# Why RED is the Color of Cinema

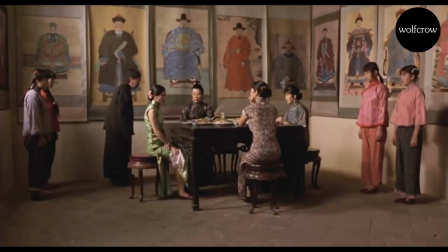4:08 This is a film to which red has an inextricable link. The story is about a young concubine who must join three others in a bleak house they can't escape from.
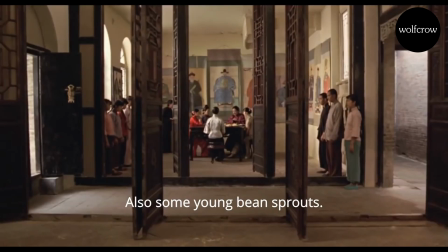4:17 The house has old customs that everyone is expected to strictly follow.
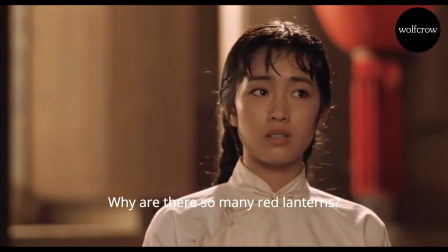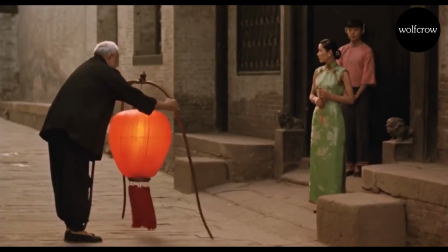4:26 The most relevant custom is the lighting of red lanterns outside the home of the concubine the master decides to spend the night with.
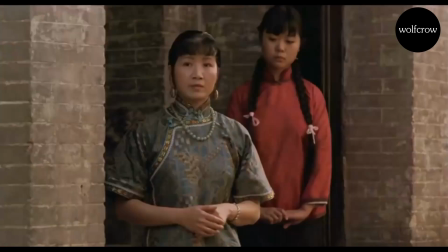4:32 It's an elaborate choreographed, someone announces which house will have its lanterns lit that night, and nobody else is allowed to light red lanterns during that period.
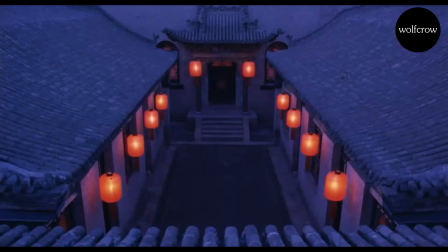4:41 Everyone fights for the privilege of having red lanterns lit outside their homes, even the servants. The master's orders are embodied by red lanterns.
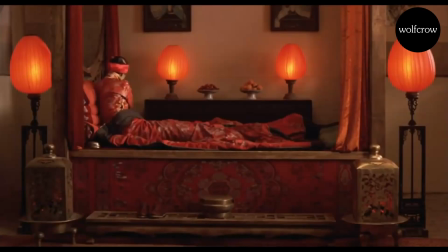4:49 We don't really get to see the master clearly or understand who he is, but the red lantern signifies his ever-prevalent wishes.
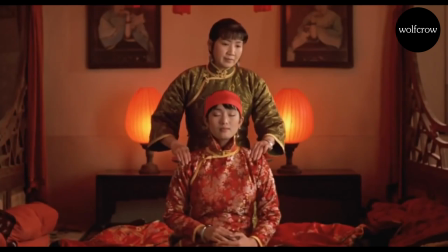4:56 Even when he's not present, the red lanterns are always lit inside the concubine's homes to remind them of his grip over their fates.
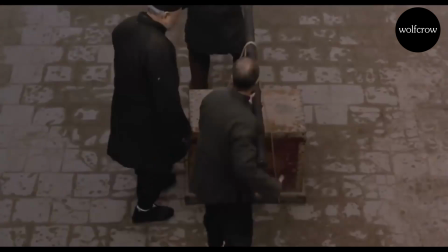5:03 They are prisoners there and they can't ever forget it. The color red is also a message. Other objects in the film can also take on the color red to carry this message.
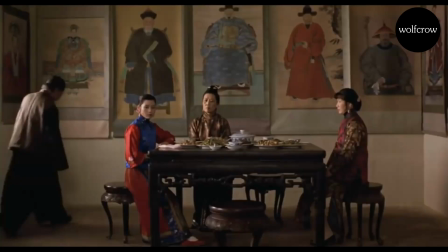5:12 For example, a messenger brings a message from the master carrying a red umbrella. In another scene, the wives are wearing clothes with different degrees of red in them.
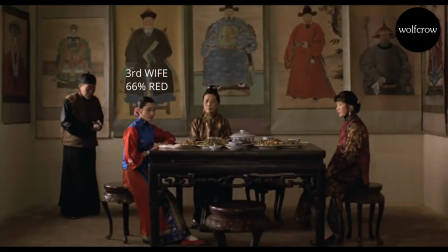5:20 The fourth wife, with whom the master finds the most favor right now, is bathed in red. The third wife has less red on her clothes, the second even less, and the first wife has hardly any red, if at all.
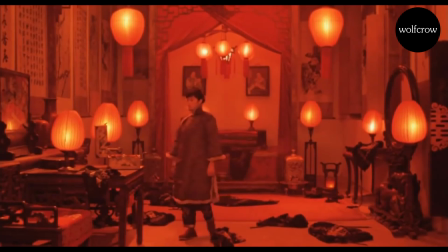5:30 In the final shot of the film, our protagonist surrounds herself with red lanterns, resigned to her fate.
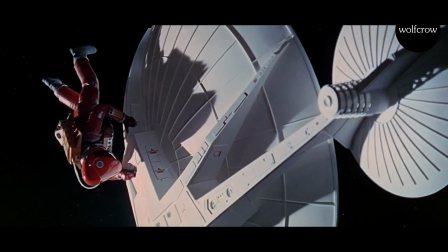5:35 Very few films use color directly in this way, though the key takeaway is you, as a filmmaker, gets to decide what a color signifies.
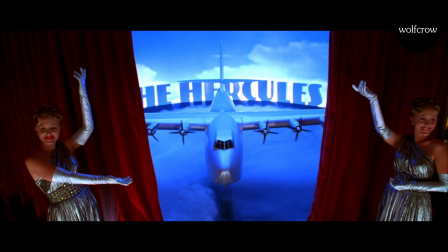5:43 There are no absolute rules when it comes to color.
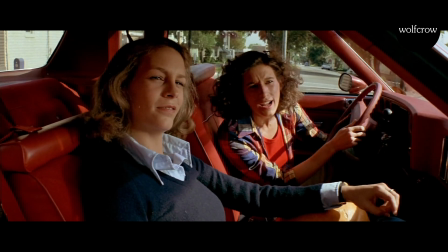5:46 As strong as our reaction is to the color red, its significance is open to interpretation and highly subjective, which is why few filmmakers can resist using it.
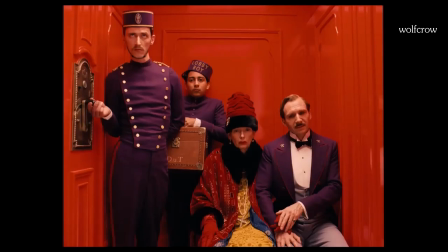5:55 Want a detailed blueprint on how to make a movie? Just click the link in the description, it's free. I hope you found this video useful. I'll see you in the next one. Bye now.